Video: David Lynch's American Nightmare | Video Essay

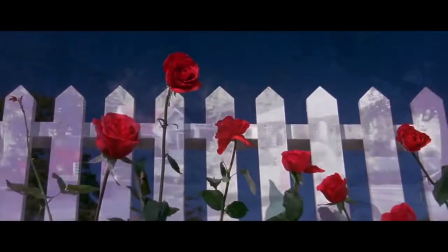0:09 In the opening of David Lynch's Blue Velvet, we get a dreamy and idyllic view of an anachronistic suburbia,
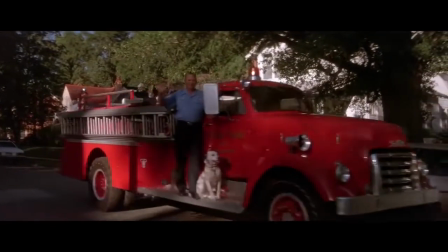0:15 complete with white picket fences, blue skies, and a red rose.
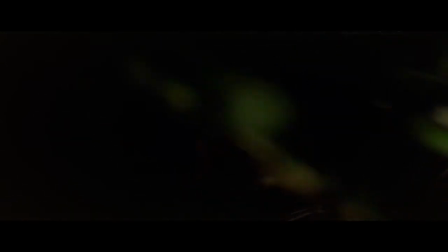0:19 As the camera moves through this wholesome American neighborhood, it eventually reveals a grotesque underbelly of roaches in the soil.
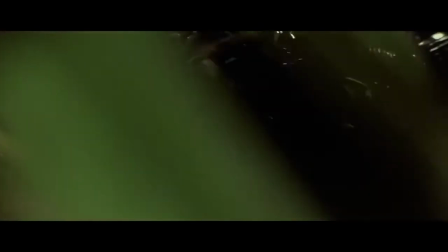0:27 This scene is a key example of Lynch's most common visual allegory,
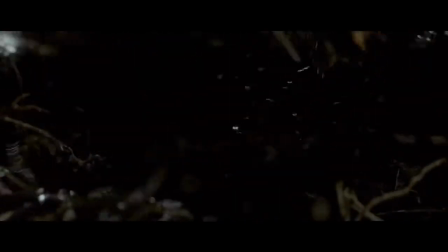0:31 the deconstruction of Americana and American idealism to reveal a disturbing and perverted reality.
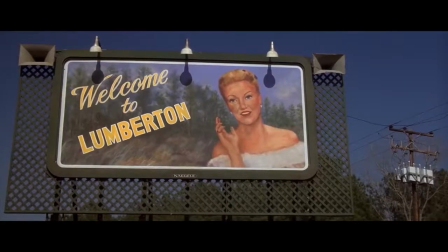0:37 Throughout Lynch's films and visual art, he is telling us to take a deeper look at what's normal and see it for what it is.
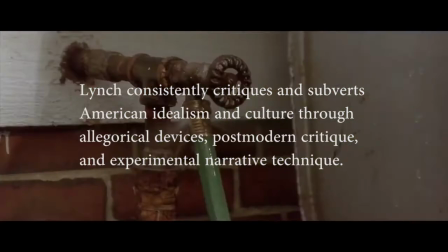0:43 In his films, David Lynch consistently critiques and subverts American idealism and culture through allegorical devices,
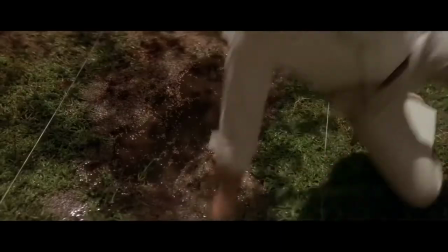0:51 postmodern critique, and experimental narrative technique. I'll be doing a textual analysis of his films to better understand this.
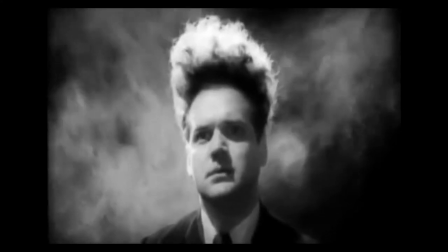0:59 Allegories. In his revolutionary debut feature film Eraserhead,
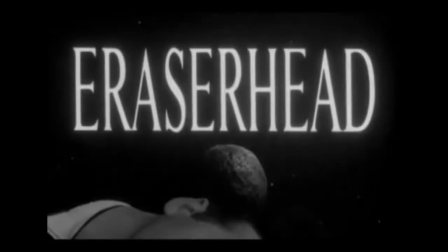1:03 Lynch creates an expressionist vision of industrial America that subverts traditional ideas of working-class life.
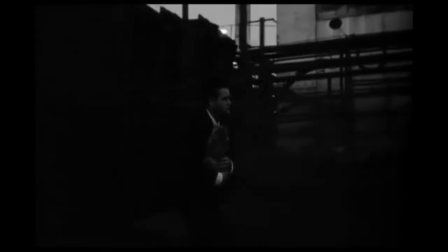1:09 Gray images of factories and warehouses line the backgrounds, complemented by a mechanical ambient soundscape.
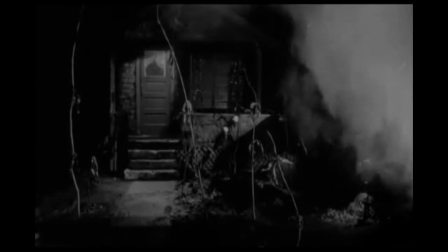1:14 Lynch goes after home life in Eraserhead as well, as the main character, Henry, is no Hollywood hero.
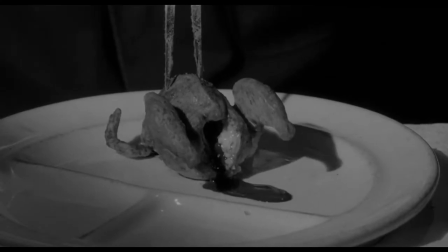1:20 With a ridiculous haircut and an over-anxious demeanor, Henry is Lynch's way of challenging traditional male roles.
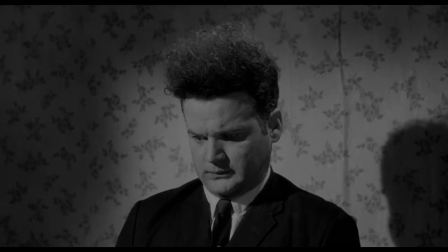1:26 Unlike a typical Hollywood male lead, Henry is terrified of being a father.
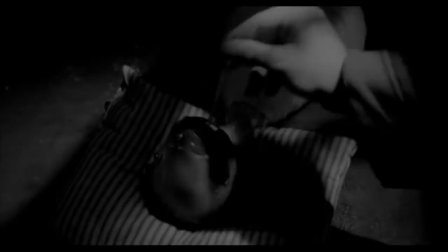1:31 Eraserhead can be read as an expressionist interpretation of the fears of fatherhood and masculinity, both hallmarks of American culture.
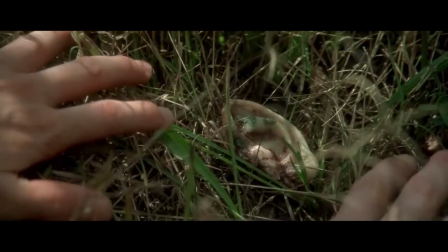1:39 In Blue Velvet, Lynch does the opposite. He positions small-town American life in the context of the idyllic,
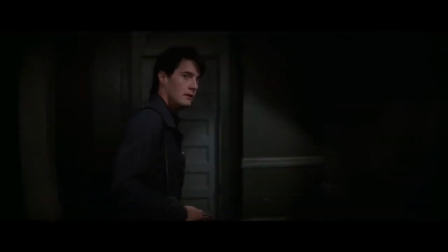1:45 conservative, and wholesome 1950s that eventually unravels as Jeffrey descends into a perverted criminal underground.
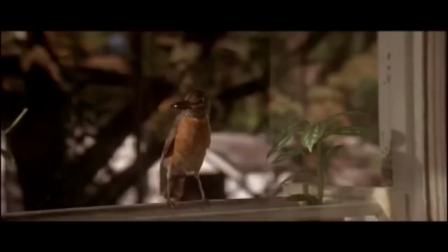1:52 In the film, Lynch uses a robin as a symbol of purity, in that it eats the grotesque insects that plague the dreamy perfection of Lumberton.
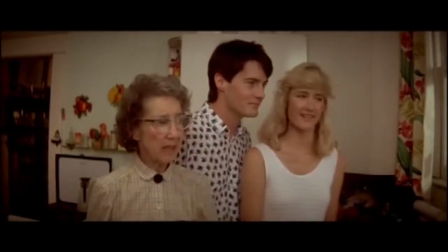2:00 In the final scene, when the robin appears and the happy ending is sealed, there is an atmosphere of artificiality.
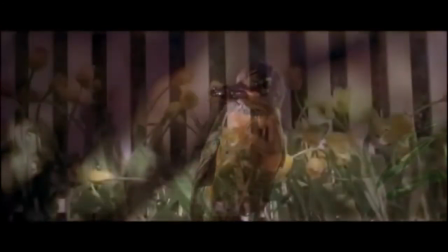2:06 The bird is obviously some kind of robot. What Lynch is suggesting then in this simple symbol is the fake nature of what we believe is perfect,
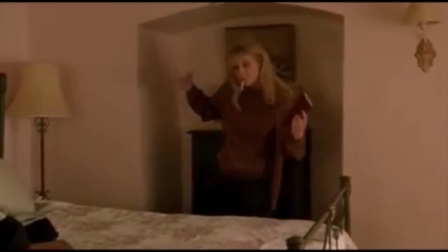2:15 and our tendencies to pretend that things are normal when they are really not. Lynch would later revisit the twisted nature of idyllic suburbia in the Twin Peaks series,
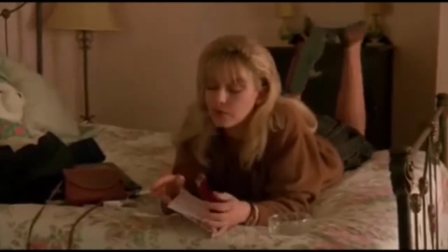2:23 using the murder of prom queen Laura Palmer as another example of the dark underbelly of the idyllic American experience.
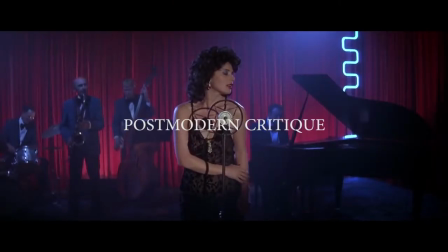2:30 Postmodern critique.
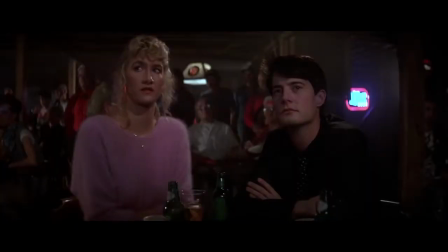2:31 Blue Velvet gets its title from a 50s pop song originally recorded by Tony Bennett, later covered and repopularized by Bobby Vinton in 1963.
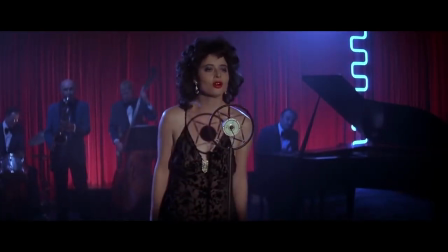2:40 Vinton's cover is the version used in the film. The song is one of the central pillars of the film's postmodern view of 80s America.
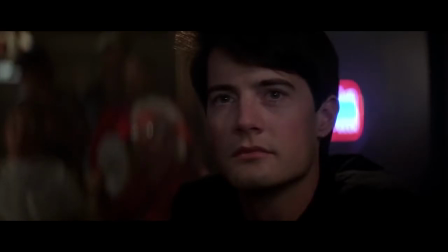2:47 For Lynch, it appears that the 50s and early 60s pop music represents a nostalgic and innocent perspective on romance, if not to a fault.
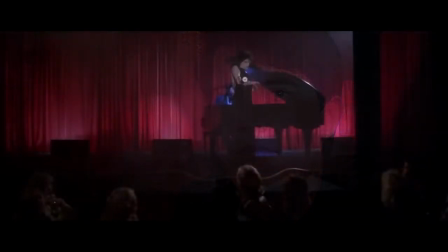2:56 The song Blue Velvet tells the sentimental story of a one-night stand that is mistaken for romance by the singer, who laments this perfect moment. The film's usage of the song repurposes it to seemingly critique its masculine perspective.
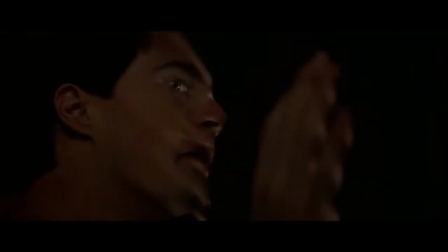3:08 Jeffrey seems to be acting on notions of adventure that drive him to investigate Dorothy's life.
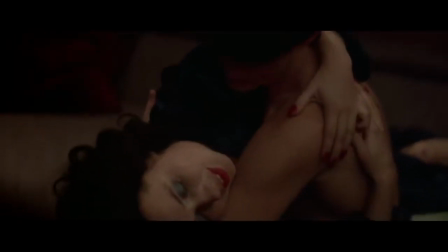3:13 Jeffrey's upbringing with a pop culture of songs like Blue Velvet promoting such a false masculine fantasy has led him into danger.
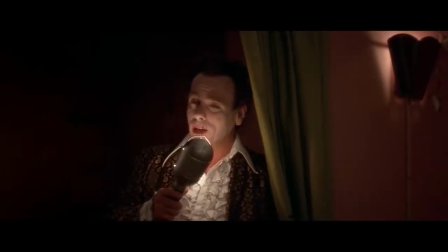3:20 Equally, the use of 50s and 60s pop music again recalls the wholesome American life that Lynch wants to critique.
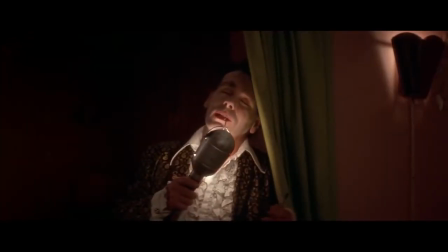3:27 By juxtaposing these songs with moments of lust and perversion, Lynch is able to associate the wholesome with the disturbing.
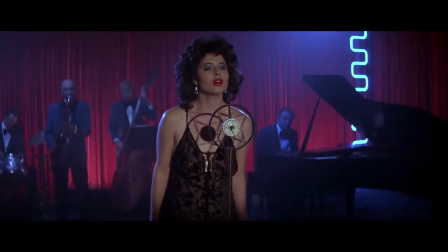3:33 The idea of a velvet dress itself is now read as a much more sexual image in Vinton's song.
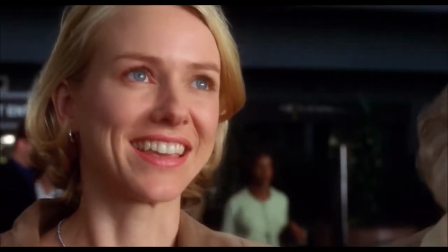3:39 This is Lynch's postmodern critique. In Mulholland Drive, Lynch sets his sights on the fantasies of Hollywood.
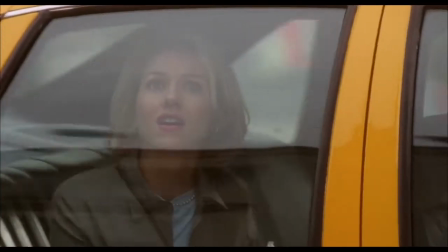3:45 In the equally twisted and surreal narrative,
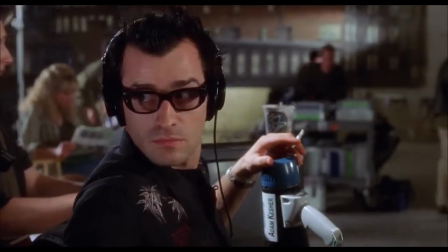3:48 Lynch undercuts the traditional idea of a young actress moving to Hollywood and becoming a star with masturbatory visions of lusting after fame.
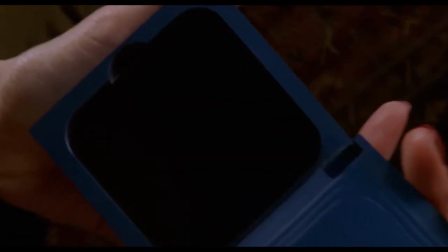3:56 Experimental narrative techniques. Mulholland Drive often questions the audience's perception of reality.
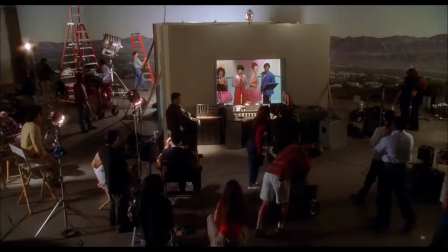4:02 Just as Lynch is critiquing the traditional Hollywood success story, he is twisting all of Hollywood's filmic conventions.
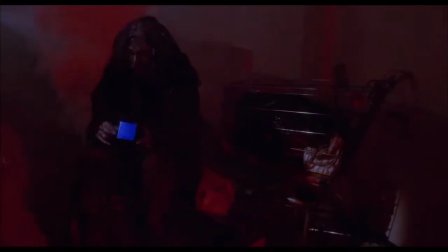4:09 The film is overall split into scenes that are pure fantasy and scenes that are actually happening.